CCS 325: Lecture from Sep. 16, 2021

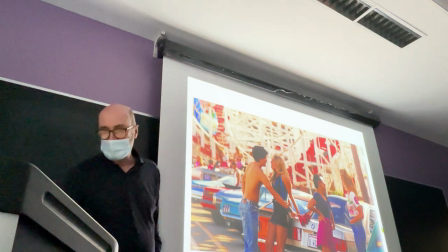2200s
in case you missed the fact that cars are important there is touching the car and getting closer to the woman
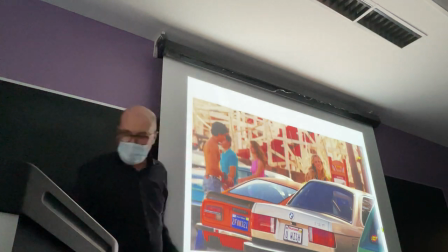2210s
and in case you missed the plate that says you wish there you have it a
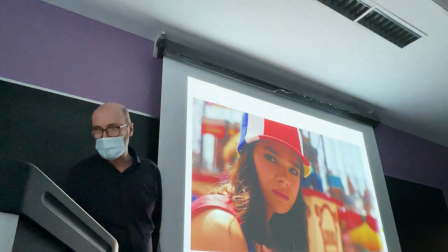2217s
close shot you wished you had a car as cool as that and instead she has a moped
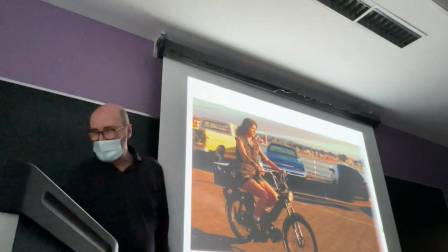2225s
with a plastic box in the bag however she's
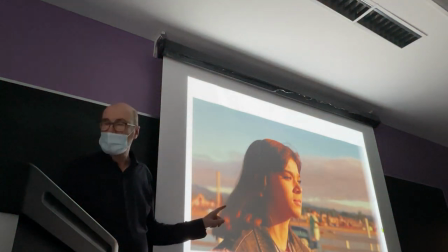2231s
more serene now right because she's going to her place.
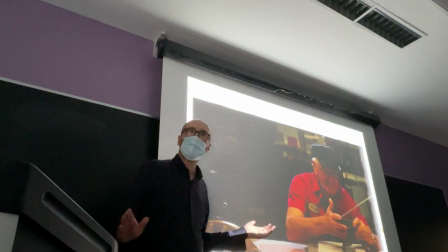2237s
This is Hank. Hank is not judging her. Hank is kind of rough,
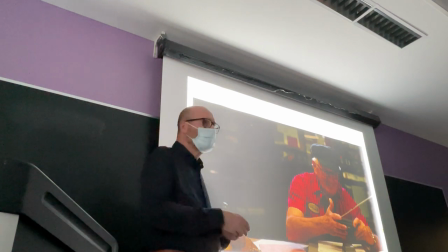2244s
not completely refined, but certainly
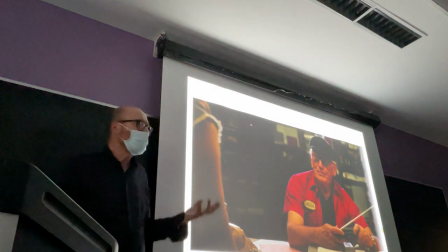2250s
he has a good opinion and is warm in a strange way with her.
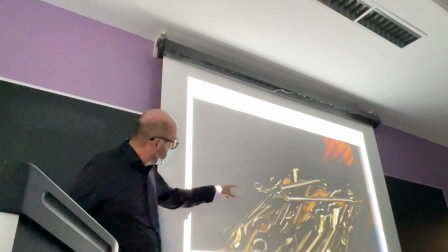2258s
And then she helps the black mechanic, right? He says, give me seven-eighths.
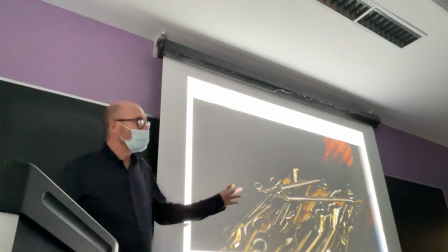2265s
And she says, No, you need high. So he's asking for a size tool.
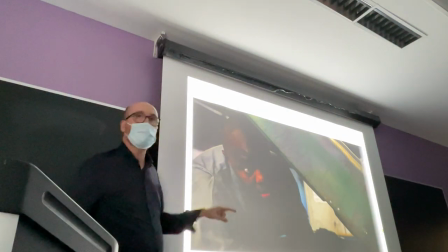2270s
She gives him another size. And of course, she's right. And now she's being looked.
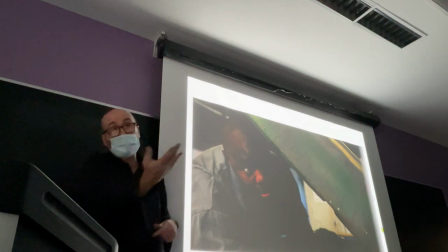2276s
But the first positive look in this movie, after Memo, comes from the guy, right?
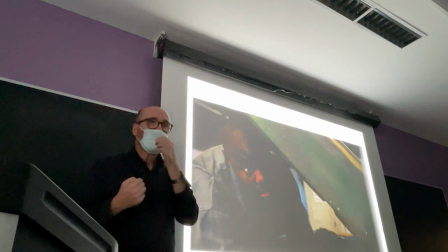2282s
Because the guy's impressed. Because he was wrong.
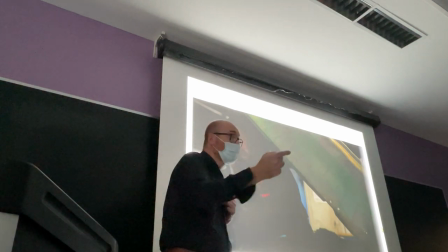2286s
Because the tool she gave him, the different tool she gave him, is the right tool, in fact.
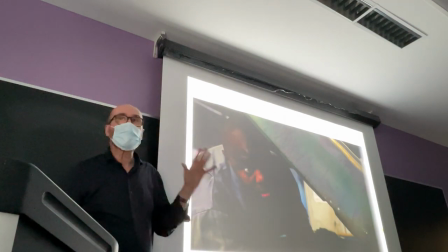2293s
Right? So this is where she can closer to finding a
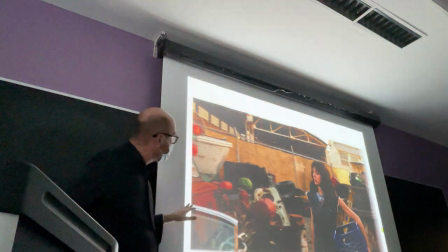2298s
Grounded identity and she goes by herself in the junkyard and you see her
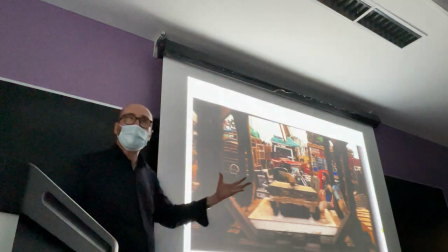2306s
In an environment where she feels more positive, right?
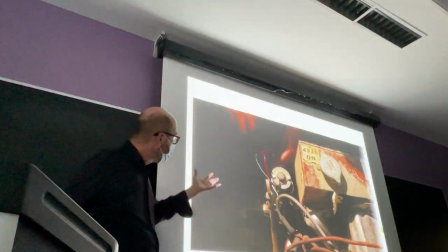2310s
She knows where to go how to move What to do she knows how to find pearls
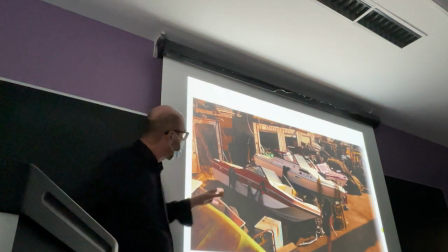2318s
Treasures and of course there's this small accident,
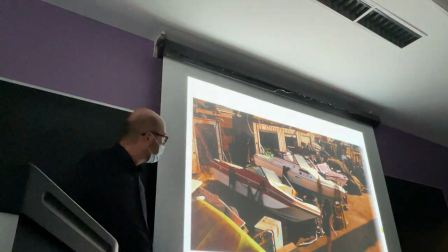2320s
but it's the only accident It's not like she's a complete dork.
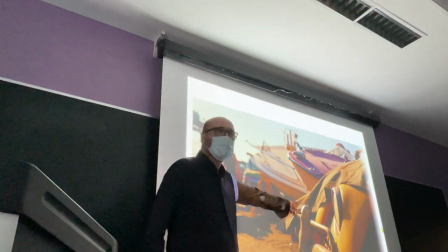2327s
It's just that the accident has to reveal the headlight, and the headlight means the eye of the beetle.
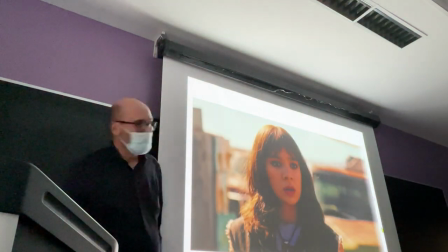2336s
So she comes closer, and she's puzzled, right?
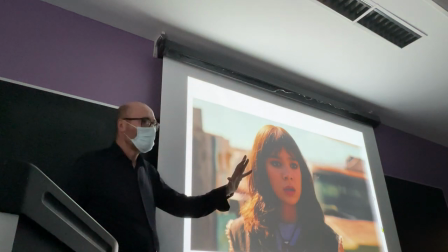2341s
Again, she's looking at the car, but not really focusing on it,
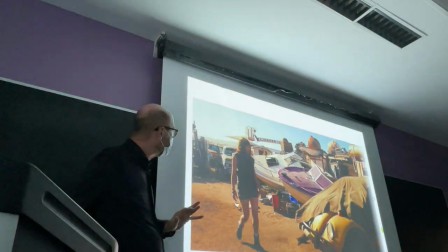2346s
more dreaming about this car. looks at it again.
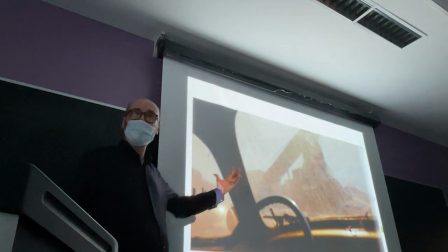2354s
And then she's being looked from inside. This is the car. B127 looking at her.
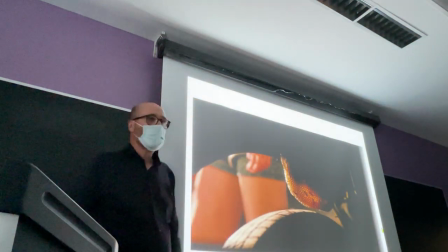2363s
She's coming closer, of course, in case you didn't know this is bumblebee. Let's put bees in it.
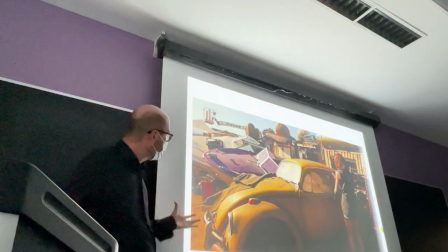2369s
Okay, so you won't miss it. And the car is being revealed. And she gets inside.
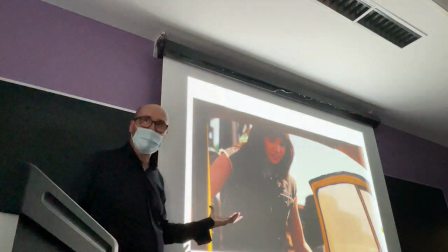2378s
and she's finding something right there is dirt but there is more
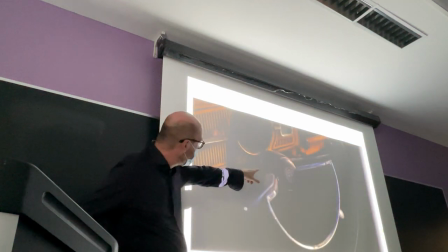2385s
that catches the eye of course we need to see the envelope to know that this is a drawing
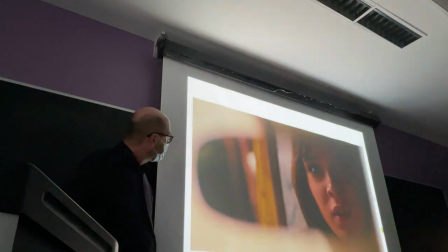2391s
and she gets in and she finds her place around and she looks at
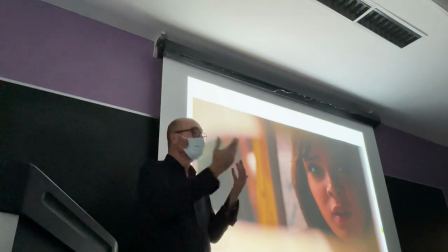2397s
herself how How different is this mirror face from the
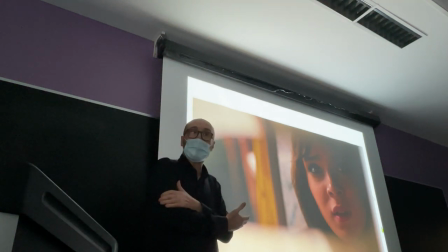2403s
other face in the mirror we saw before, right?
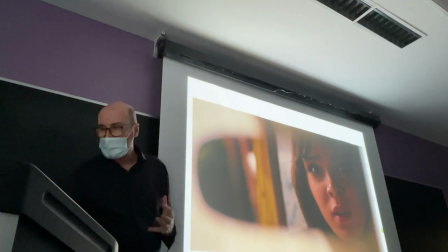2407s
How much more positive, happier, full brimming with possibilities her face is.
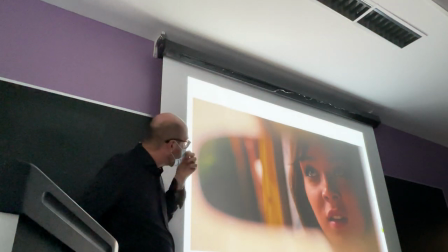2415s
In fact, the other frames develop this idea, and she plays the part very beautifully.
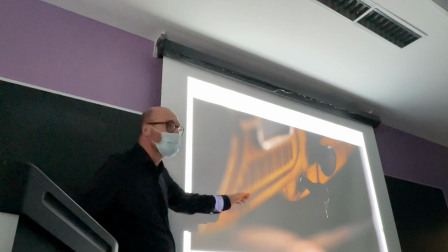2423s
Okay? And then the keys. You can do something with this. You can go places, right?
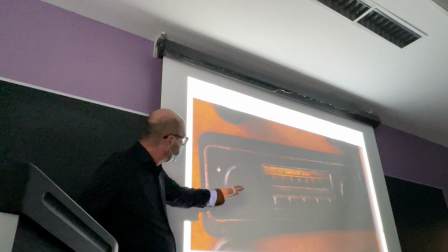2430s
So she tries, she puts on the radio,
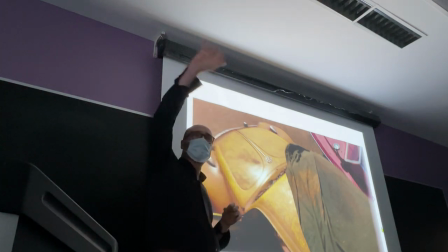2433s
and we go up again because the radio signal is traveling the skies and reaching another planet.
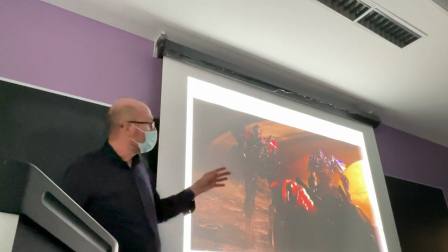2443s
And there we go up and up, finding two enemy droids,
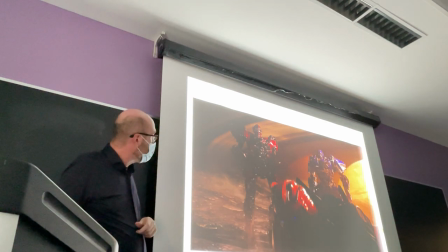2447s
torturing one of the Autobots to know where B-127 is.
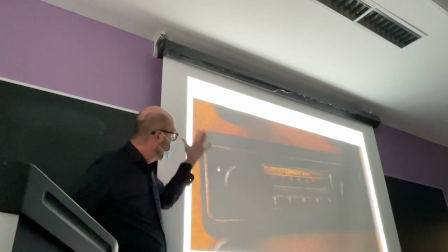2453s
And you see the bad guy with small red eyes, and down we go again into the car.
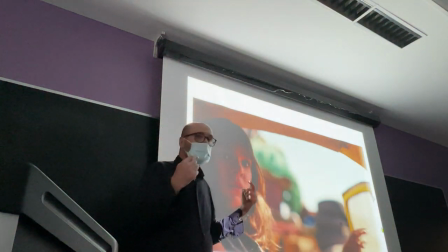2460s
And this time the bees scare Charlie.
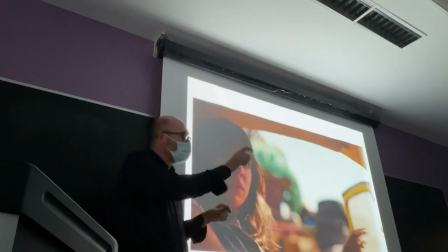2465s
But of course, it's a continuation between the enemies,
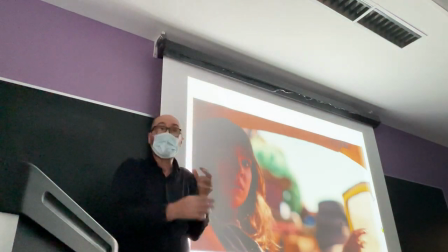2470s
the hostile forces scaring the Autobots like B-127, the threat coming from the space, and the small threat from the bees.
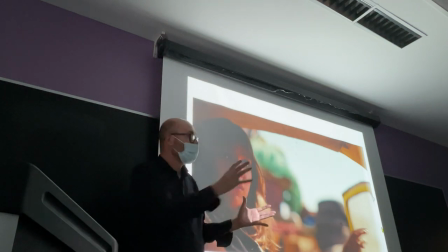2478s
So danger on another planet, danger inside the car. it's a transfer that signifies
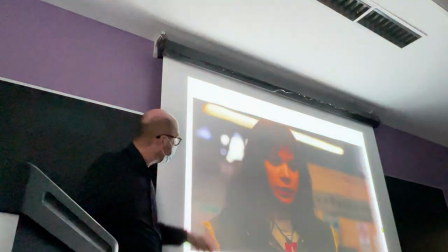2486s
something that will come later on so she closes the door she goes to hang
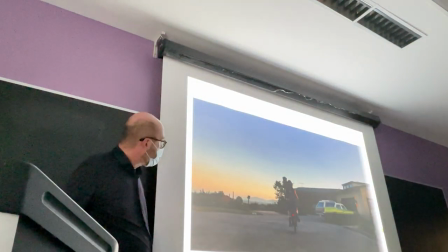2490s
she pays for the job she found goes back home and then we see
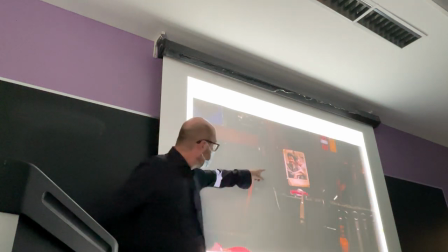2497s
her in the garage right and a reminder the toy Corvette the
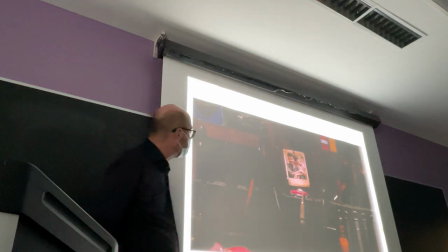2503s
picture with her father another picture very similar to the other one signifying this car
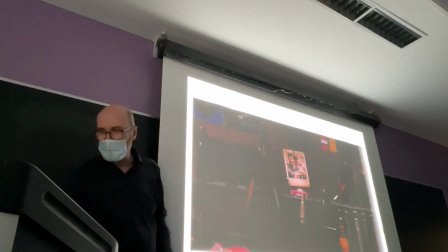2509s
represents her connection with the father she loves bigger are
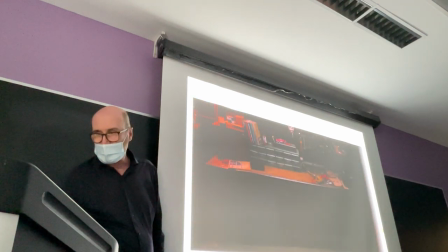2515s
wider shot and then a little bit of car the real
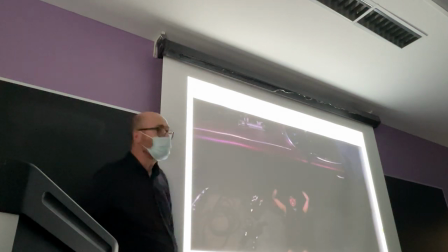2522s
car and down we go from up we go down to find her under the car but she comes
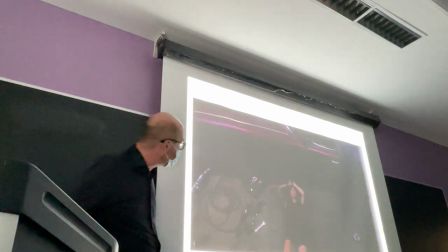2528s
out she cannot fix the car she's desperate fixing the car the
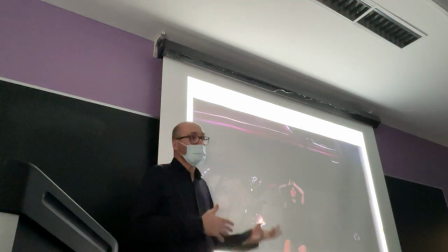2534s
possibility of fixing the car represents her impossibility to find a solution to
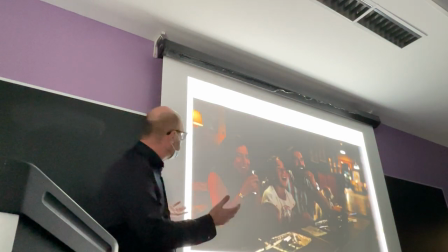2539s
her life and the rest of her family is perfectly happy and joined and one
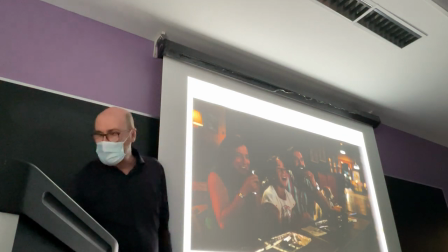2545s
with one another and she comes in again into this scene you see her coming
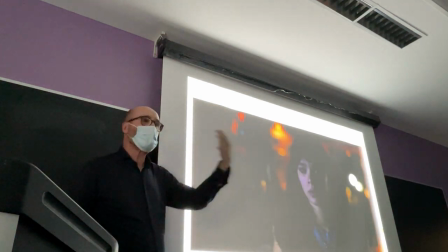2550s
in looks at them she's not part of this group she's not
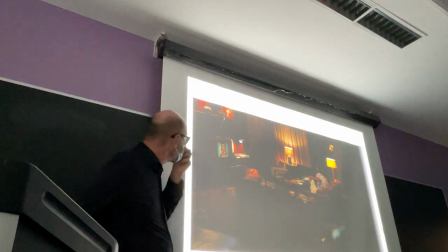2555s
getting any strength any energy out of it and they're watching
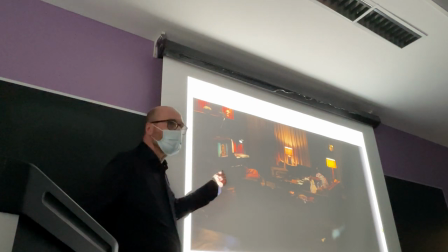2560s
what's the name of this? Alf. Alf? Ralph? I think it was Alf.
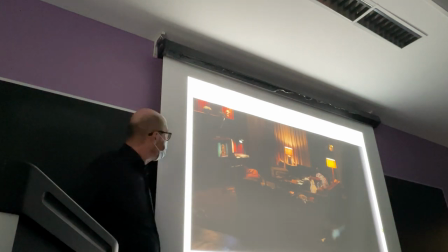2567s
Strange TV series. Great, very successful with this puppet.
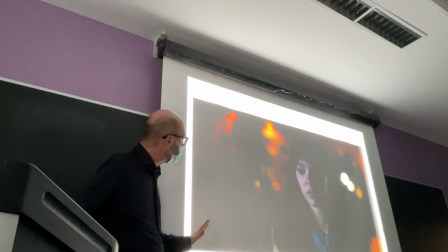2574s
She's lost. She hasn't found herself yet. Very much side of the press.
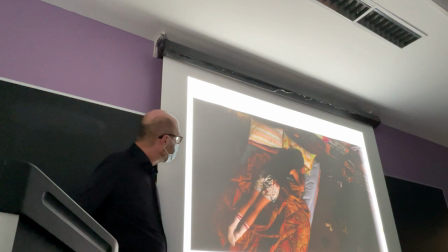2579s
And the others are happy. Goes back to bed.
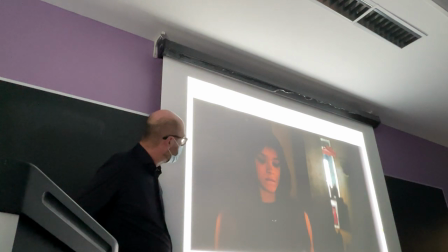2585s
and comes up again next morning no
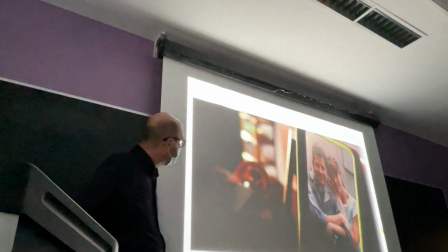2592s
look at the picture in case you missed it the other two times press
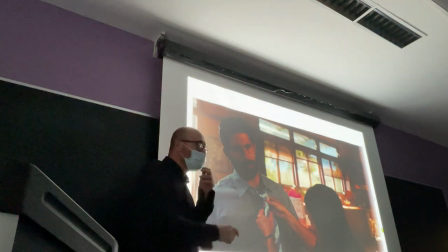2597s
and again from the dead father to the stepfather who is so much
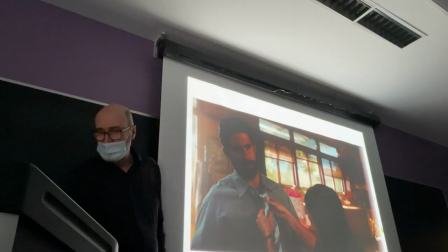2603s
loved by her mother but she's not part of this equation she comes in and Again,
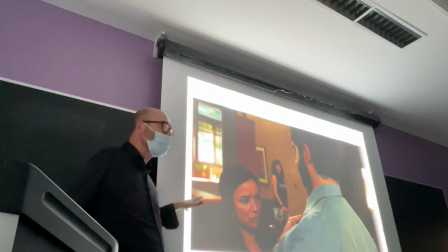2610s
she's looking into the couple, but the couple is like the wrong unit.
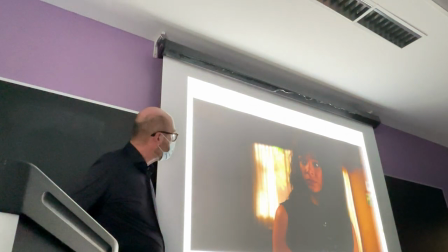2617s
And they make fun of her because it's her birthday, but she's all wrapped up.
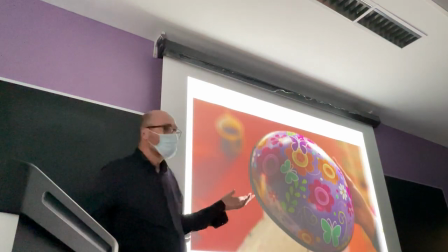2623s
And they give her a gift, which is another tease, because it's not a card that she would have liked as a gift.
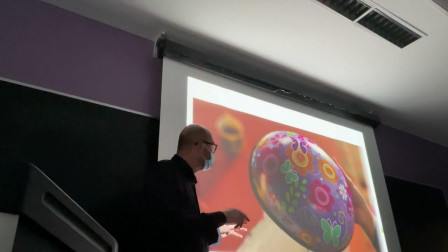2630s
It's a helmet. It's a hippie helmet where in San Francisco for her moped
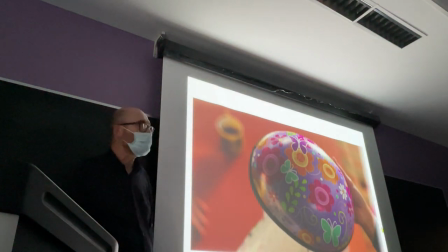2636s
to make her even more ridiculous as someone who turned 18.
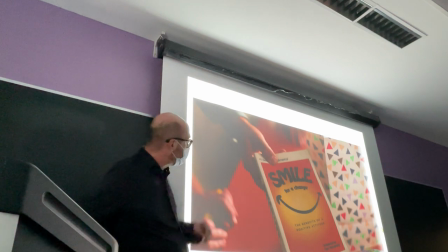2642s
And stepfather gives her a book that says, smile for a change, and models the smile.
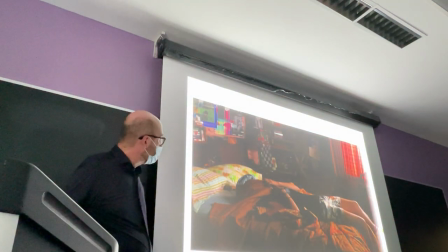2650s
So she's made fun of, goes back to bed, covers her eyes.
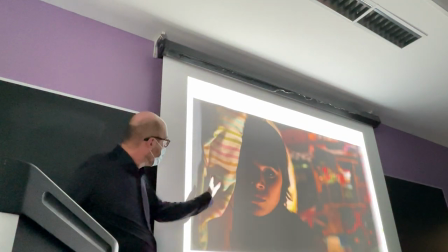2656s
She doesn't want to look at anything. there she is but this time
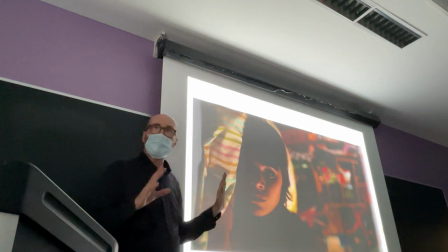2662s
after she covered her eyes this time she's thinking of something you
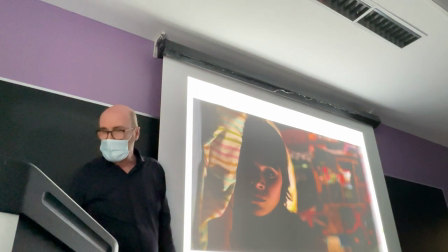2668s
have this dreamlike kind of gaze right and what is she thinking about she got an
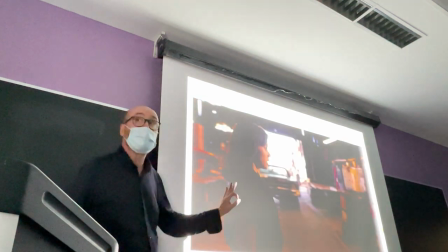2673s
idea gets up goes to her place the junkyard goes to Hank and says
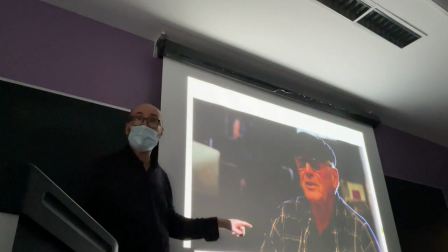2679s
I want the little car I'll work for a year I'll even clean your horrible toilet
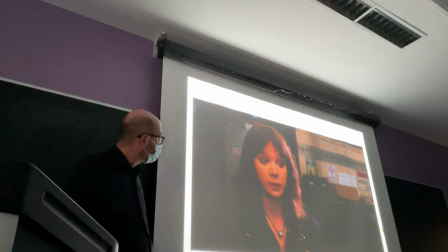2685s
and of course it says take the car okay